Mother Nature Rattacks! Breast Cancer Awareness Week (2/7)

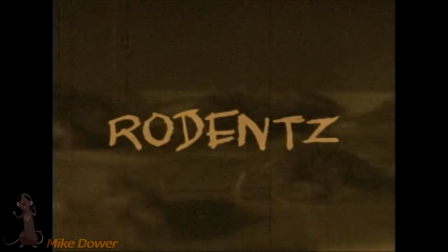15s
Rodents is without a doubt the worst killer no, it's one of the worst movies of all time.
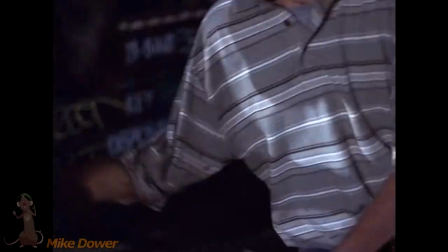21s
And in a bad way. Brenda, I've been dangerous!
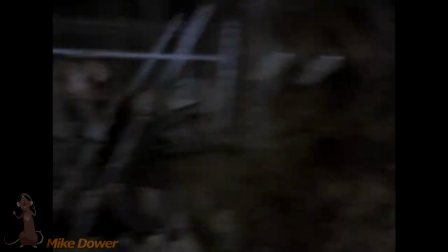27s
Brenda, no one pole dance now! Brenda, so scary! Run away!
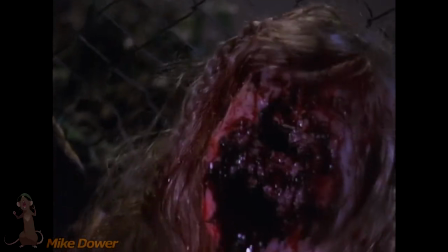33s
Man want head from head, but Brenda wipes smile off face! Face won't fit with man crush like Jigsaw!
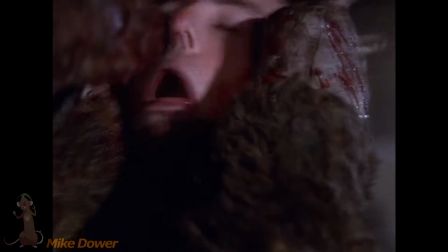40s
Brenda, so awesome! Yeah, Brenda was the product of an experiment gone wrong.
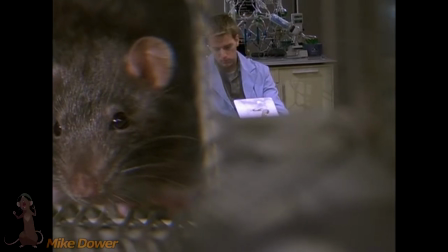45s
She grew to unbelievable proportions, and her rat buddies mutated into killer rats.
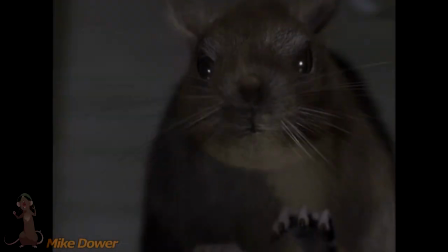52s
Sometimes they're real and look harmless, and other times it's really bad, unnecessary CGI.
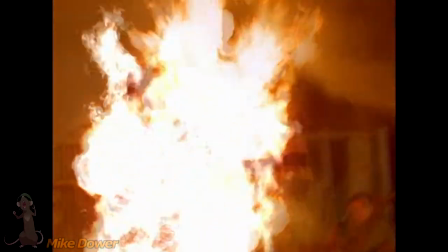58s
This person in a rat costume as the main monster would have been
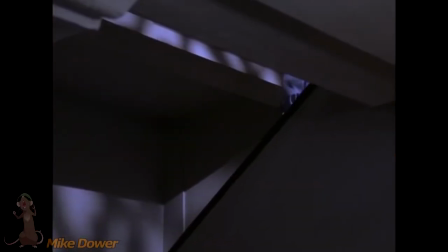63s
fantastic if the rest of the movie wasn't a bunch of bull stuff.
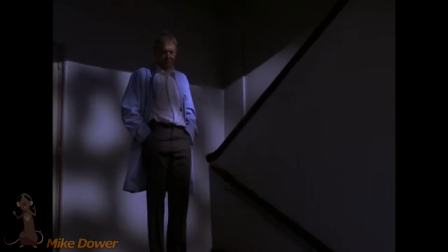68s
This may be the record for most inane scenes of walking. We see everything.
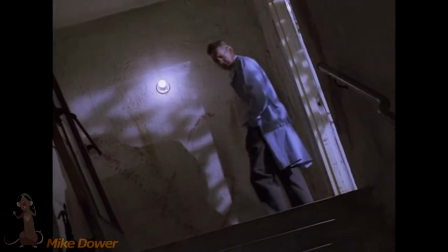75s
I mean, this guy wants to find his cat, and we see him casually going down every single flight of steps.
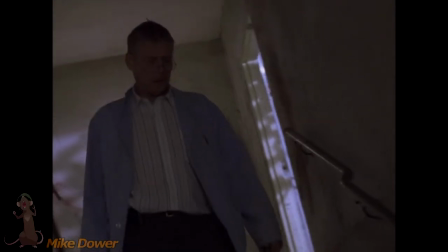83s
And there's a lot of them. I guess they were really trying to stretch out the running time.
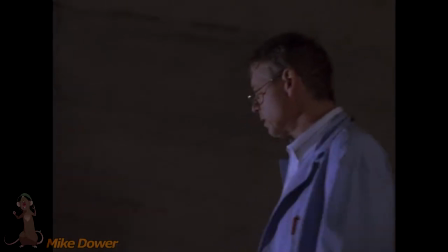88s
Oh, I just wanted to rip my eyes out through my mouth. It's so tedious.
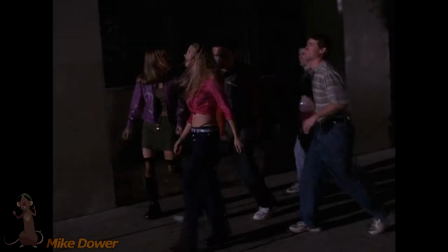93s
Just cut to the chase. There are other characters, some college students, who are visiting their chemistry buddy to partay.
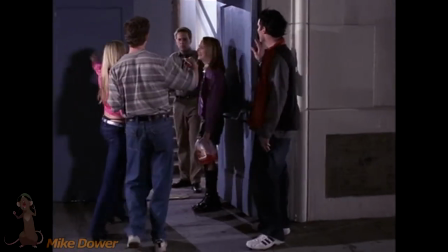102s
Woo! You remember your college days when you used to dress like this?
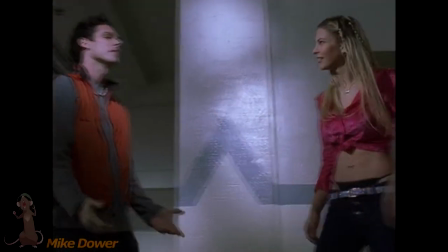107s
Was this even a fad at one point? It looks uncomfortable. Ugh, and annoying.
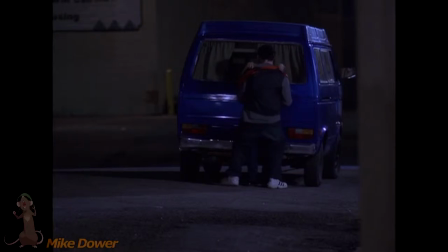114s
Come on, that's not sexy. I'm sexy. But that's only the tip of the crapberg.
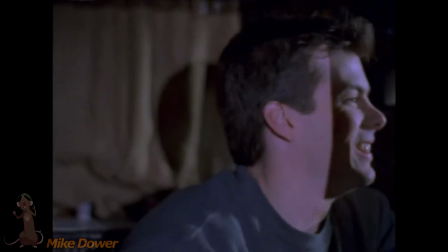120s
Not only are the characters annoying, and they need to die, their personalities keep changing.
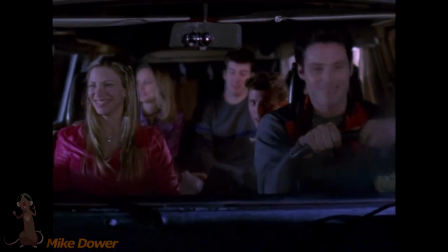127s
The movie starts out with them having a really good time, all fun and games, but then they just suddenly hate each other.
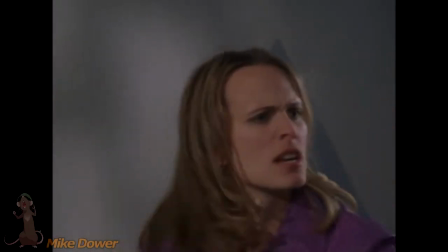134s
There's nothing in the story that prompts this. Why be friends at all if you don't like anybody?
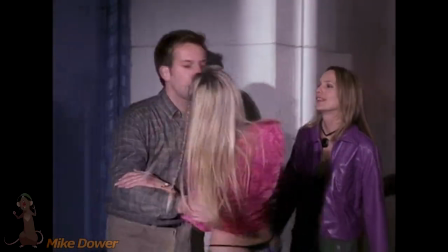140s
But the biggest, most outrageous thing is the editing.
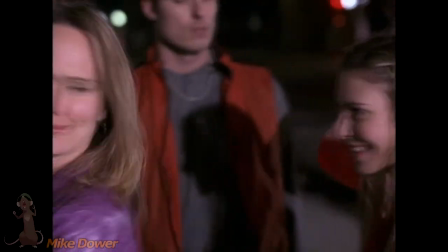145s He loves me. I got an A in his biology class. In his class. What is that?
Did she say classes twice?
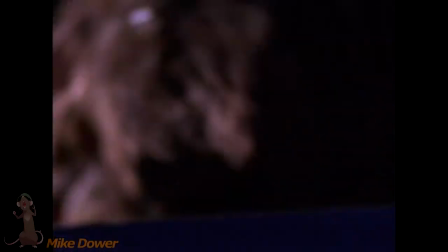152s Biology class. In his class. What is that?
This is editing 101 on how not to edit a movie.
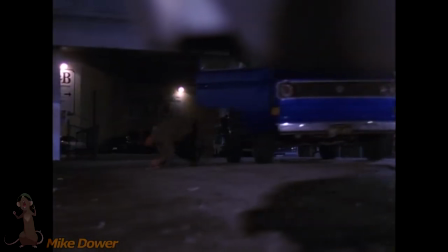158s
Because you look silly when trying to make a serious tone movie. How long has that guy been rolling?
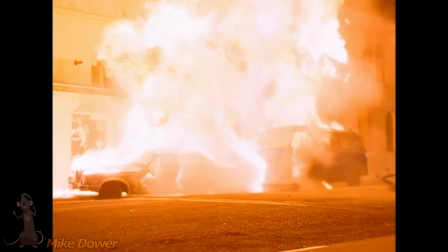170s
And the truck's still exploding!
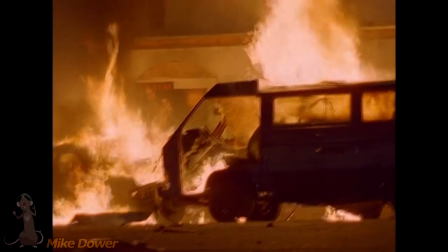177s
It's still exploding! The editing and camera are just absurd during the rat death scenes.
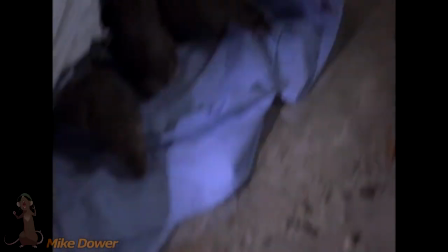185s
Sometimes when a director moves the camera around on purpose, it's supposed to make the viewer feel disoriented.
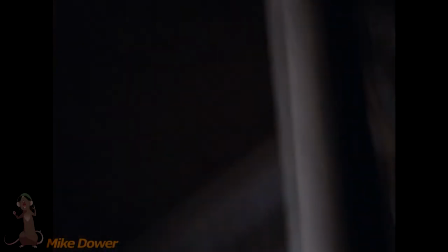190s
But here, it just makes me mad. What the? Why show that pipe?
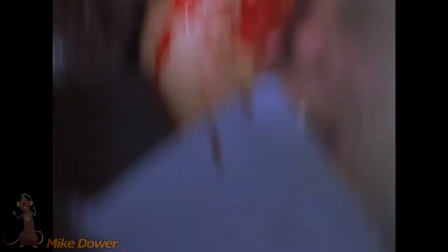196s
Why? It's rats killing people, not pipes! The editing is literally all over the place.
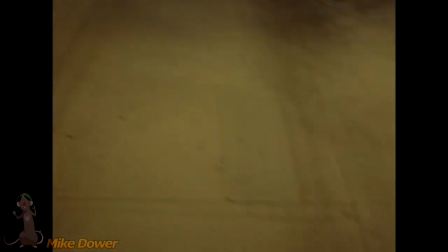203s
It just gives the story no narrative structure. One example includes Jock Boy searching the place on his own.
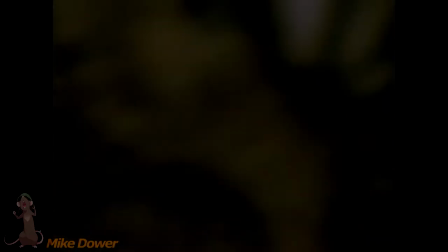210s
We don't see him again for 15 minutes. Then while one girl is being attacked by Big Brenda outside,
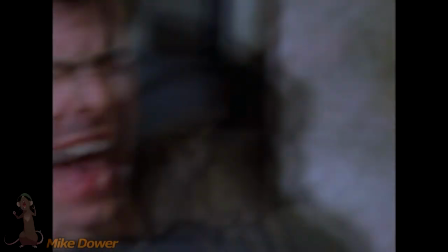217s
we finally see him being randomly attacked by a horde of rats in the basement simultaneously with the girl.
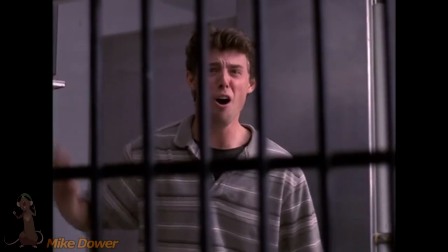225s
It comes out of nowhere and I'd completely forgotten about him. And there's a guy looking out a window and randomly screaming for help?
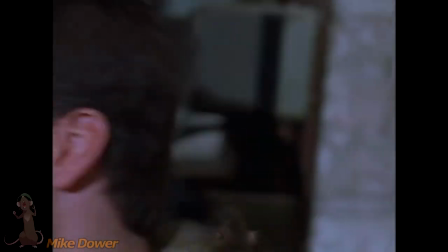233s
Look at this. It's a train wreck. How can I immerse myself into a movie when the filmmakers can't even do it?
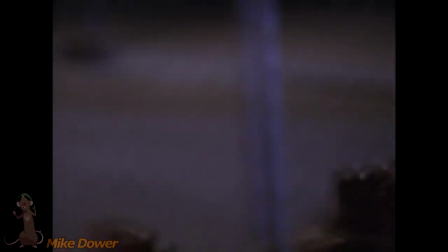241s
It's a student film gone horribly wrong. Rodin sounds like the recipe for some good B-movie cheese, but it's a trap.
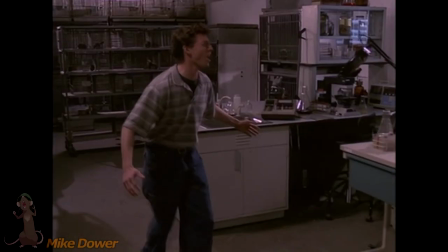250s
Try and tangle with this one and you're bound to get your finger pinched.